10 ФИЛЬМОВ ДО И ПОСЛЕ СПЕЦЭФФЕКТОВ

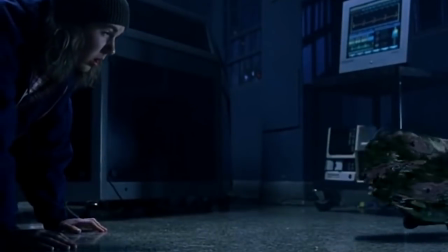0:00 Привет, с вами SM Films, и визуальные эффекты за все годы существования кино прошли огромный путь.
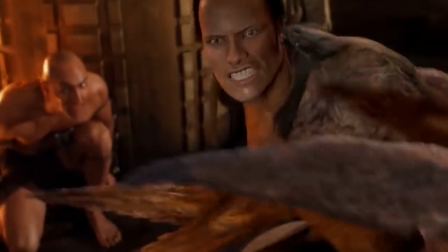0:04 Смотришь сейчас на какие-то старые фильмы и думаешь, как вообще такое можно было в прокат выпустить. Хотя на тот момент все считали это прорывом, и все были в шоке от происходящего на экране. Но наверняка в будущем мы будем смотреть на фильмы 2018 года и орать с того, что снимали раньше.
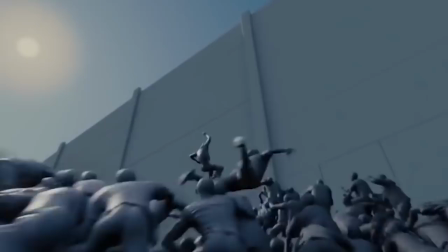0:18 Тем не менее, сегодня мы посмотрим на сцены в фильмах, в которых графика вышла вполне неплохо, а также на то, как эти сцены выглядели до спецэффектов. Давненько мы с вами не говорили про это. Поехали.
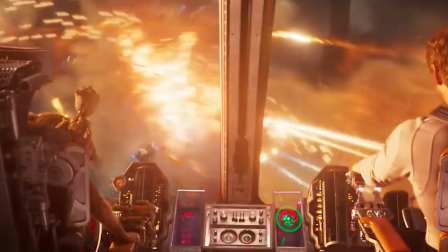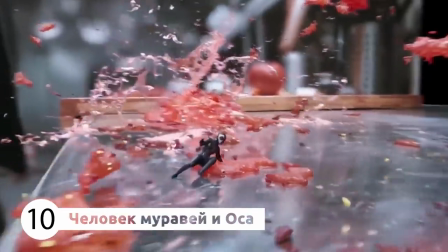0:34 А начнем мы с фильма «Человек, муравей и оса», который все еще идет в кино и, может, фильм не взорвался, как те же «Мстители», но все же его стоит посмотреть.
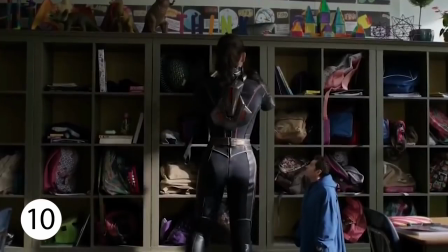0:41 Лучшие визуальные эффекты – это те, которые не были замечены. И несмотря на то, что в фильмах Marvel гора визуальных эффектов, которые несложно найти,
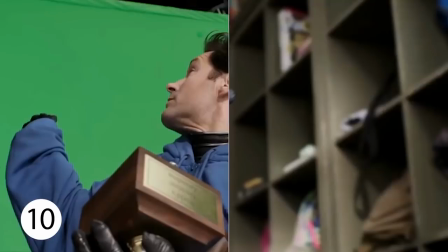0:48 им все равно удается создавать реалистичные сцены со спецэффектами, которые мы все равно не замечаем.
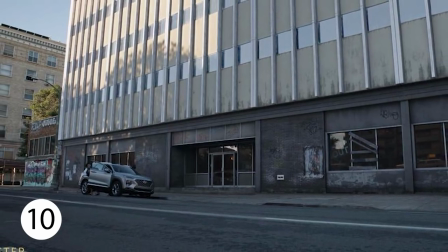0:53 Например, переносная лаборатория, даже когда она в реальном размере, не существует на самом деле.
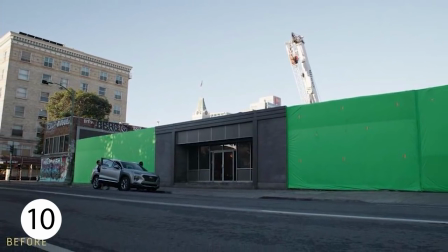0:58 Здание было полностью создано в графике, за исключением входной двери. На самом деле, только небольшая часть фильма была снята в Сан-Франциско.
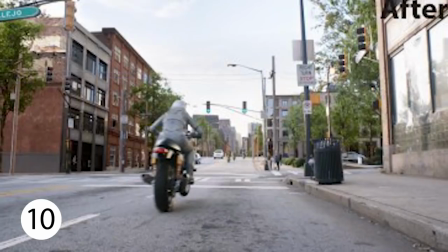1:05 Остальные кадры были частично воссозданы в 3D, чтобы казалось, что фильм полностью снят в Сан-Франциско.
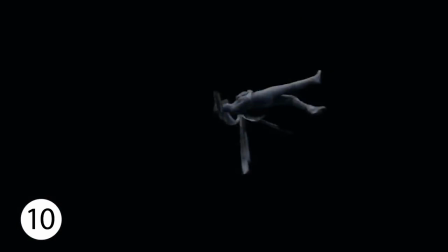1:10 Также в некоторых кадрах, когда кажется, что трюки выполняли настоящие актеры, трюки выполняли и графические двойники.
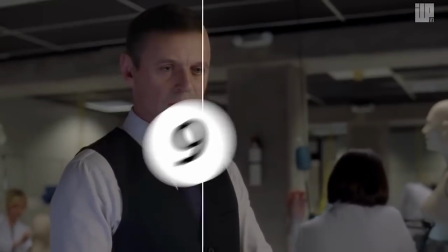1:17 На девятом месте сериал «Мир Дикого Запада». Многие эффекты в этом сериале были сделаны прямо на съемочной площадке, но это не всегда возможно, поэтому в дебютном эпизоде было более 300 кадров с визуальными эффектами.
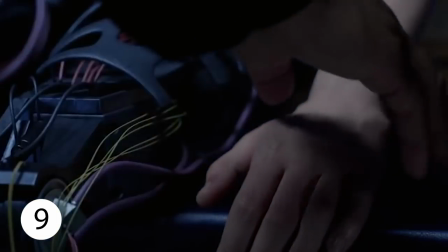1:28 Более заметные визуальные эффекты в основном касаются изменений внешнего вида героев и добавления дополнительных графических объектов в кадр. В фильме «Код доступа Кейптаун» студия по визуальным эффектам Imagine Engine создала 371 кадр со спецэффектами.
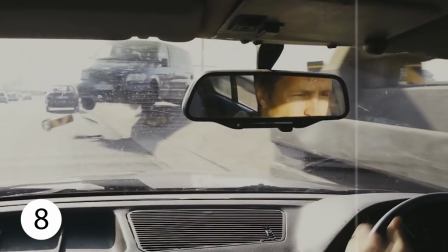1:42 В некоторых кадрах понадобилась полная замена предметов.
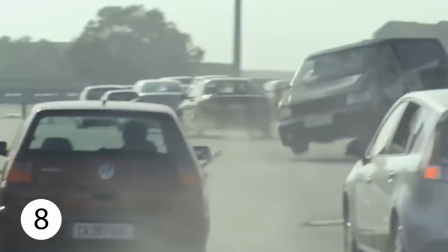1:45 Например, здесь с фургоном, чтобы создать более драматичное разрушение машины, пришлось полностью создавать фургон в 3D и заново воссоздавать эту анимацию.
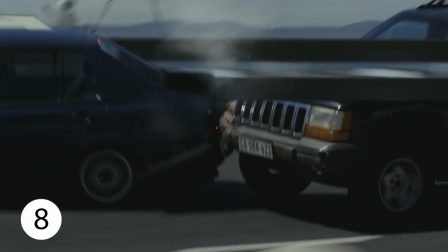1:53 Где-то также усиливали взрывы и другие разрушения, чтобы сделать эффекты более эффектными.
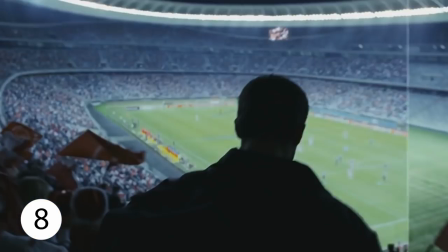1:58 Также было много кадров с добавлением людей, например, здесь на стадионе людей добавляли с нуля.
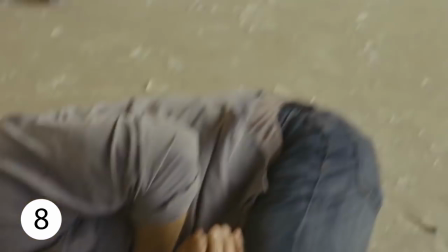2:03 Изначально стадион был пустым. То есть, в общем, фильм наполнен крутыми, но незаметными эффектами, за что студии можно сказать только спасибо.
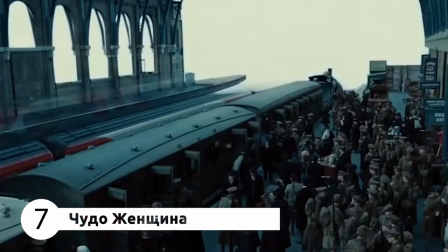2:10 Как и во многих фильмах, спецэффекты в Чудо-женщине были использованы для усиления различных эффектов или усиления человеческих способностей.
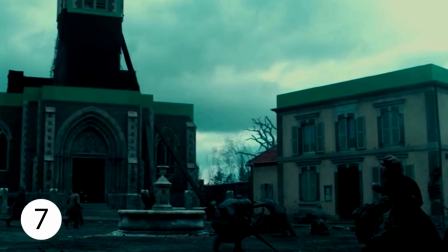2:17 Многие трюки были выполнены актерами, но есть вещи, как запрыгивание на пятиэтажное здание, которое обычный человек выполнить не может.
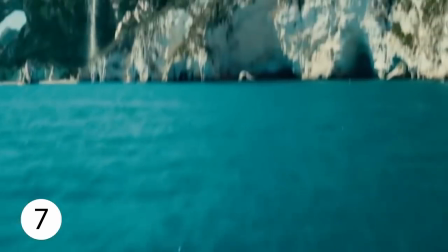2:24 Одной из самых сложных сцен была сцена с битвой на пляже.
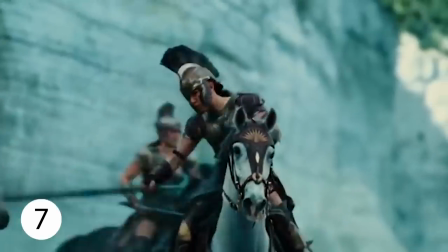2:27 Им приходилось записывать действия, которые происходят на переднем плане, на среднем плане и на заднем плане отдельно, и потом соединять их воедино в одном кадре.
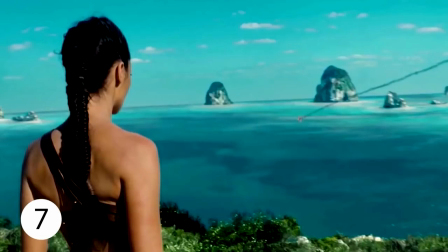2:36 И, конечно, место, которое показывается в фильме, не существует на самом деле, поэтому было использовано огромное количество визуальных элементов, чтобы создать этот интересный мир.
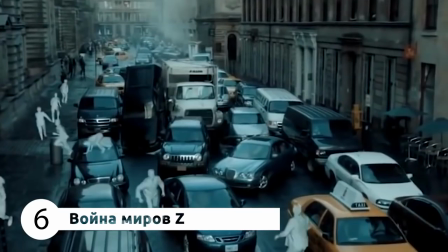2:44 Очень талантливая команда специалистов по визуальным эффектам смогла создать один из самых правдоподобных апокалиптических фильмов. Во время просмотра вы наверняка задавались вопросом, как они сделали так много мертвецов?
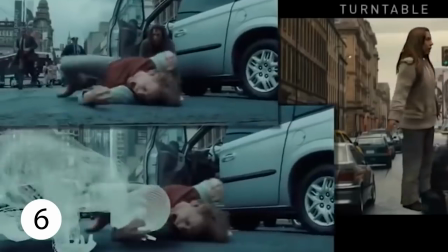2:55 Я думаю, вы догадывались, что многие сделаны в графике, но на самом деле почти все они сделаны в 3D.
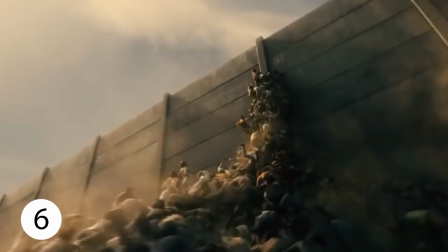3:00 Было использовано вплоть до 8500 моделей для одной сцены, каждый из которых так или иначе отличается от других.
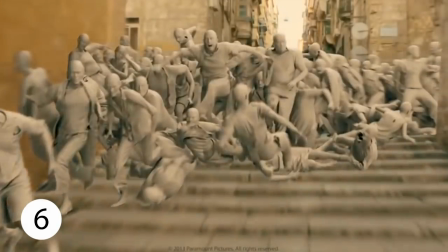3:07 В отдельных случаях, чтобы создать огромную толпу, они создавали дубликаты до 25000 мертвецов.
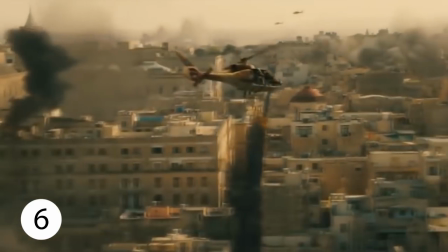3:13 Также была проделана огромная работа по изменению окружения и многих других вещей.
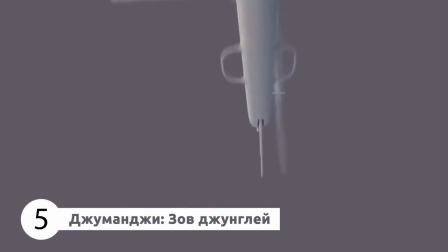3:17 Студия Ильюра, отвечавшая за спецэффекты фильма Джуманджи, создала более 160 кадров со спецэффектами за весь фильм.
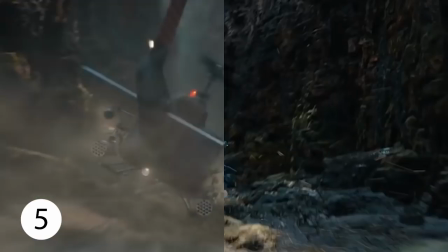3:24 Эффекты применяли во многих экшн-сценах, которые включали полет на вертолете, бегство от стада носорогов, драки и так далее.
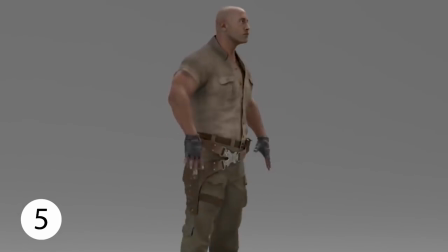3:30 Например, в одной сцене, где герой Скалы должен был ударить врага дубиной, использовалась 3D-модель Дуэйн Джонсона. Причем многие эффекты применяли даже в те моменты, когда можно было обойтись и без них.
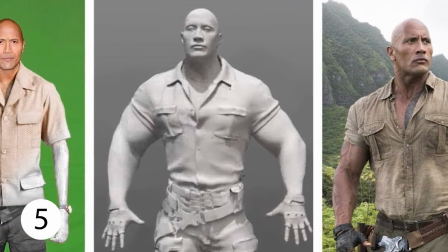3:40 Сначала создавался скелет, затем добавляли мышцы, кожу и одежду, чтобы он был максимально похож на настоящего героя.
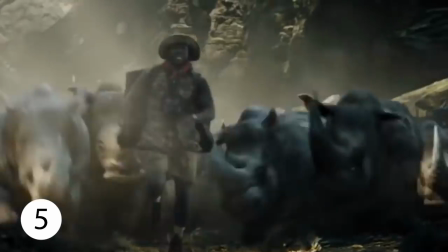3:47 Как правило, такие визуальные трюки используют, если снять кадр очень опасно или затратно и выгоднее просто сделать модельку актера.
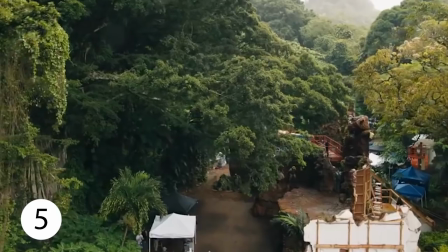3:54 Также было огромное количество цифрового окружения, графические водопады и джунгли, 3D-звери и так далее.